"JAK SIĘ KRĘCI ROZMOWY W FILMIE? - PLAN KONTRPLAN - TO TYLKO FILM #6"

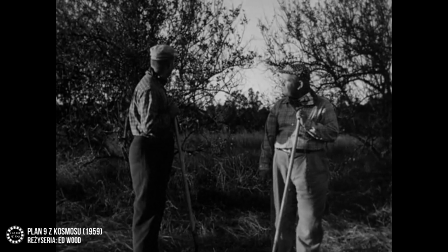I to niezależnie od tego, czy w kadrze znajdowały się obie postacie w planie amerykańskim, czy każda z osobna w planie półpełnym.
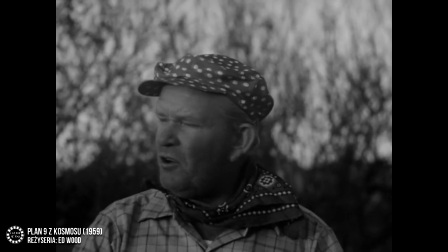Konsekwencją tego jest poczucie, że bohaterowie nie współdzielą ze sobą tej samej przestrzeni i są od siebie odseparowani.
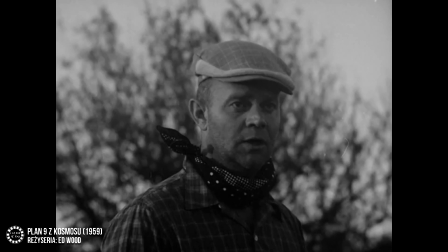Nieporadność tej sceny jest tym bardziej widoczna, ponieważ Edut zapomina w niej o tak zwanym montażu po spojrzeniu.
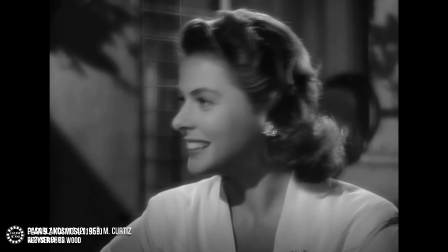W dobrze zmontowanym filmie linia wzroku wyznaczana przez postać zapowiada to, co zobaczymy po cięciu.
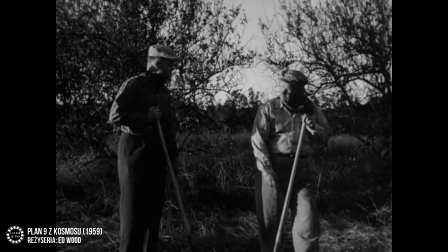A jak jest tutaj? Jeden z grabarzy zamiast spojrzeć w prawą stronę kadru, czyli tam, gdzie znajduje się jego rozmówca,
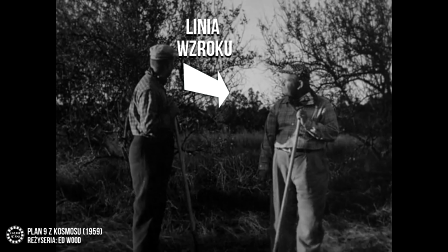ogląda się za siebie, a jego wzrok błądzi gdzieś na linii horyzontu.
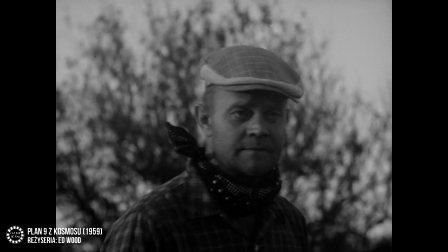W efekcie, kiedy w kolejnym ujęciu grabasz jest filmowany na wprost, mamy wrażenie, że postać wcale nie patrzy na swojego rozmówcę.
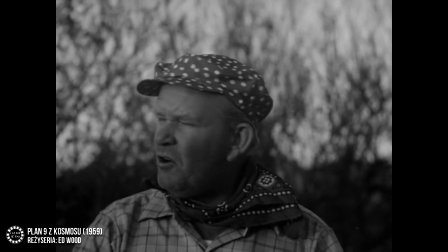Szybko jednak odkrywamy, że nie takie było zamierzenie twórców.
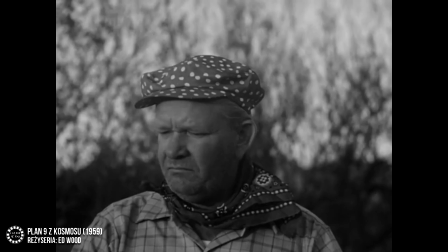To wystarczy, żeby kompletnie pogubić się, jakie relacje przestrzenne łączą obu panów.
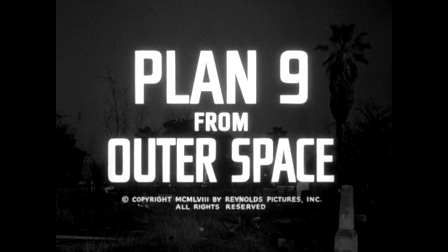Nie znaczy to, że w planie 9 z kosmosu nigdy nie pojawia się omawiana przez nas fraza montażowa.
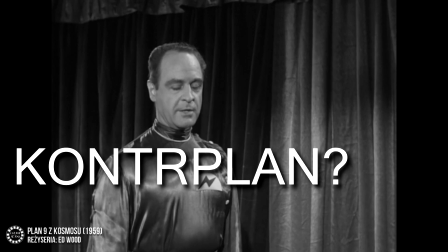Owszem, pojawia się, ale zawsze zostaje wprowadzona w sposób nieudolny. Zamiast ułatwiać odnalezienie się w świecie przedstawionym, zaburza jego ciągłość.
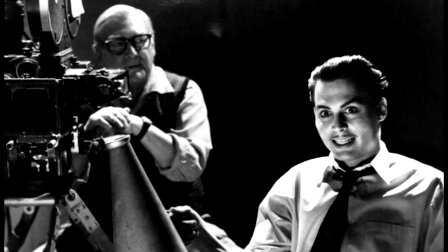Widz jest więc zmuszony wykonać pracę reżysera i montażysty. Żeby całość nabrała sensu, oglądający powinien w głowie sklejać ekranową rzeczywistość.
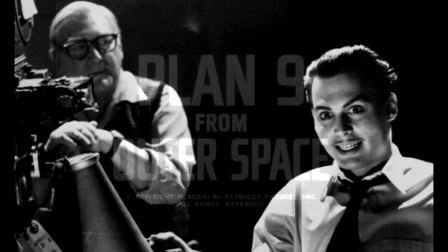A to niechybnie odbije się czkawką na emocjonalnym zaangażowaniu w film. Pomimo tego rodzaju niedoróbek w planie 9 z kosmosu, wniosek i tak jest prosty.
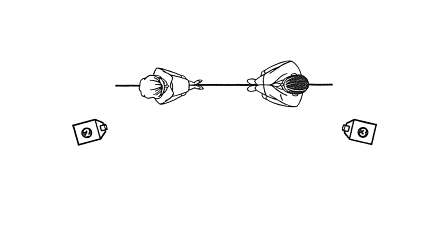Ujęcie przeciw ujęcie to na tyle powszechny zabieg operatorsko-montażowy,
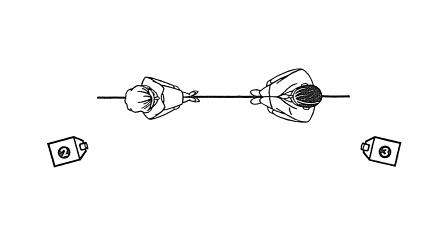że wykorzystuje się go dosłownie we wszystkich rodzajach filmów, od tych najgorszych, aż po arcydzieła.
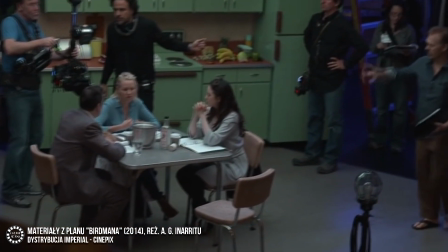Oczywiście, trzeba pamiętać, że współcześni operatorzy prezentują rozmowy pomiędzy bohaterami na tysiące różnych sposobów.
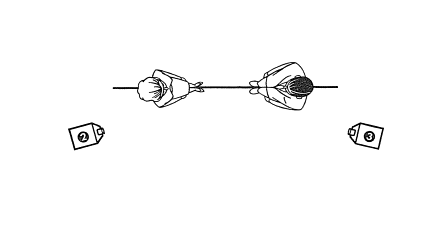A fraza plan kont plan jest często jedynie punktem wyjścia, czyli zasadą, którą trzeba wykorzystać i twórczo przerobić.
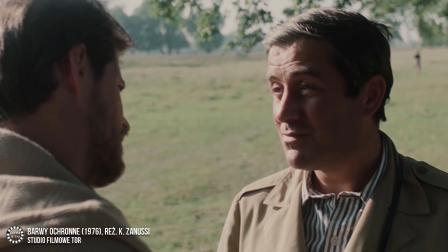Dobrze obrazuje to przykład Edwarda Kłosińskiego i jego zdjęć w barwach ochronnych. Za Nussi z Kłosińskim wielokrotnie rezygnowali z cięć podczas rozmów.
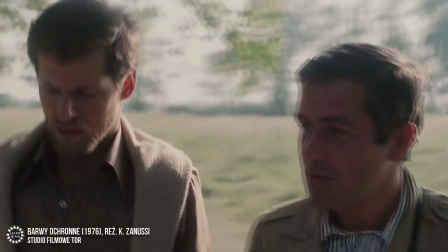Zastępowali je długimi ujęciami, podczas których kamera lawirowała pomiędzy bohaterami.
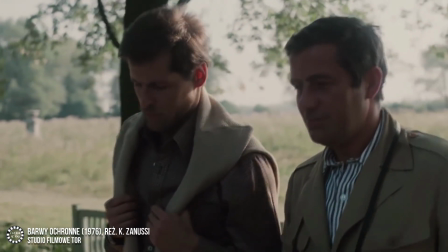W ten sposób udało się w barwach ochronnych zaprezentować niekończące się intelektualne zapasy Kruszyńskiego i Szelestowskiego.
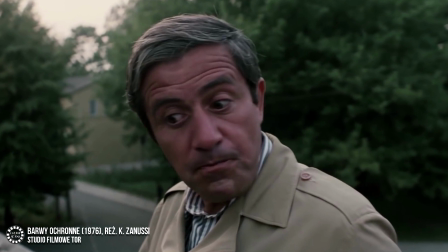Mamy nadzieję, że tym odcinkiem nieco rozjaśniliśmy Wam mechanikę tego, jak najczęściej kręci się i montuje sceny rozmów w kinie.
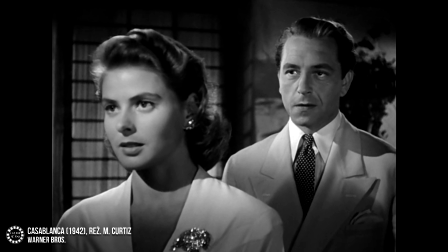Mamy również nadzieję, że przekonaliście się, iż niuanse, które towarzyszą realizacji scen konwersacji, warto wyłapywać.
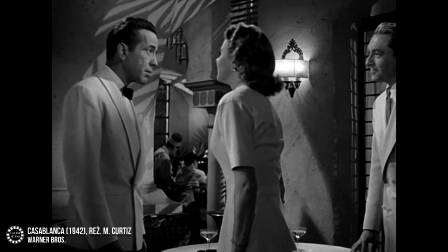Mogą nam bowiem wiele powiedzieć o akcji, bohaterach i dodatkowych sensach zaklętych w dziele filmowym.
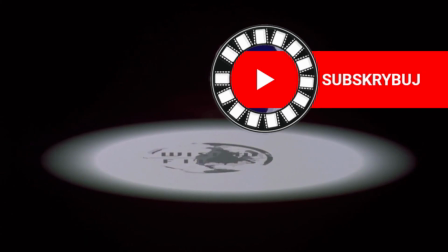A od nas póki co to by było na tyle i nie zapomnijcie nas zasubskrybować. Pa!